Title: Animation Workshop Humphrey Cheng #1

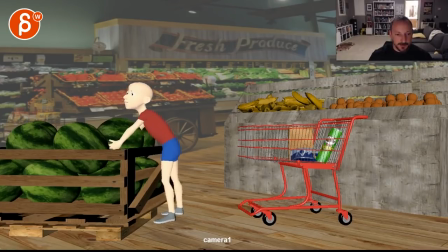[0:04]
all righty let's play this for everybody to watch here cool all right a couple things about this i think the two biggest three biggest things to me are a uh there's a lot of overlocking overlocking
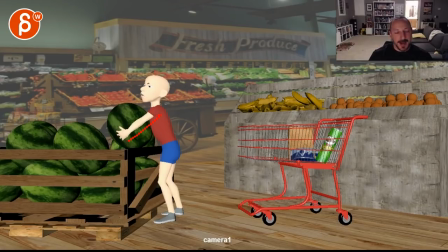[0:22]
what's the word it's just an overextension of your ik arm um kind of missing the right words here but again it's just very very
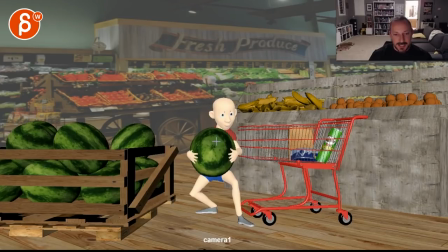[0:33]
overstretched arms there um the second thing is i don't think this is needed it's a bit distracting it doesn't really add anything
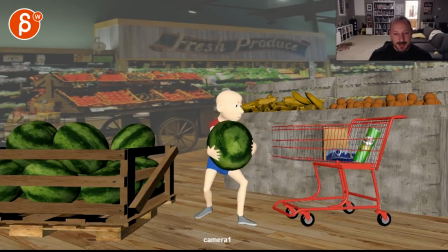[0:40]
to the story it doesn't add an additional conflict where maybe he's trying to get it in but he can't get it high enough so then every time he tries the cart goes away goes away goes away and he just keeps walking walking goes off screen which could be a gag where
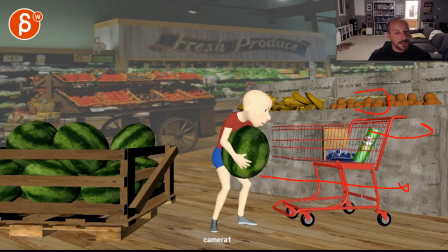[0:58]
you're taking away the assignment and making it and it's something different right so it's kind of the conflict is not the weight the conflict is to get this in here and because it has wheels he never makes it and it just goes off screen it just happens to involve weight so it's almost like one of those
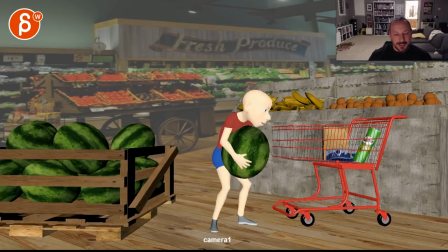[1:13]
how to take your animation to the next level uh examples um but as of now it doesn't really affect him he doesn't
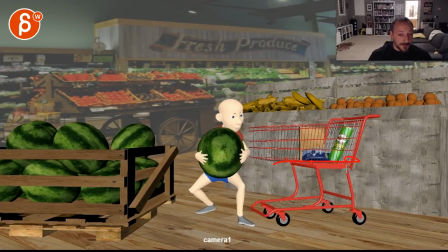[1:21]
really change the grip it's just kind of there so personally it's also really fast that move um i personally would take it out
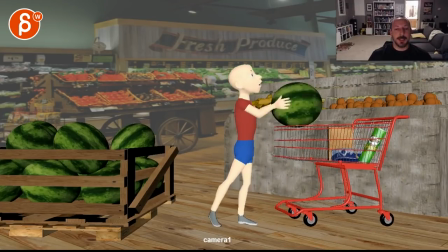[1:30]
i would just keep this here have him turn around and then try to put it in uh and then i would slow this down it's a bit high frequency but
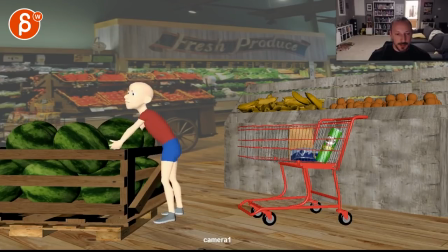[1:39]
just to go back to be clear the things that i would pay attention to the overextension of
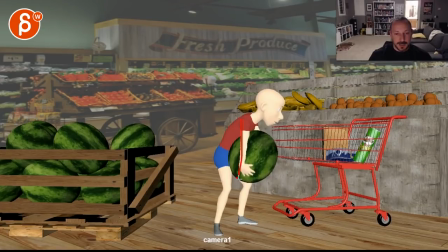[1:44]
that same here so every time you overextend those arms kind of
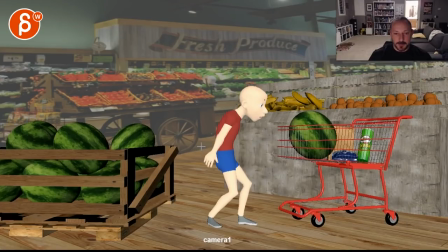[1:50]
uh just brace those arms um speaking of which they seem super super short he barely has a moment where he's straight up so if he gets really straight arms you know here it feels like that hand would be around here even though that should be usually the kind of mid
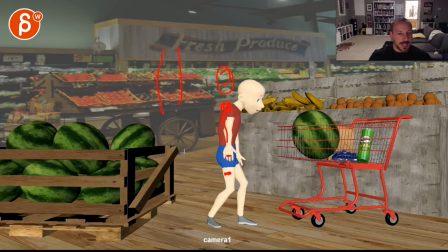[2:09]
thigh so i'm not sure what's going with unless he is standing and his arms are like this and you don't really have him low so i'm not sure what this rig is the proportions seem really really off so
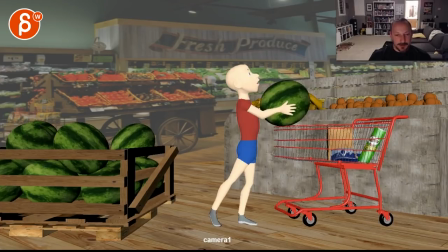[2:21]
i would kind of look at this i mean they're not that long let's see here would it be here i don't know they just seem really short so i would take a look at these and make sure that nothing's broken there
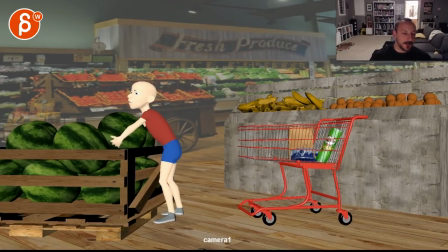[2:36]
are some scale assets are there some channels are changed i don't know i will look at that first before
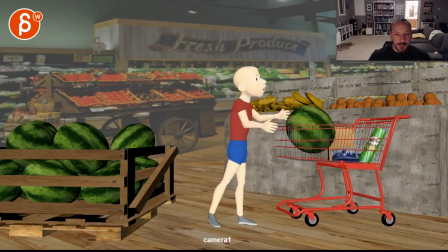[2:41]
you go into all full detail into fixing your arms uh and the other big thing is this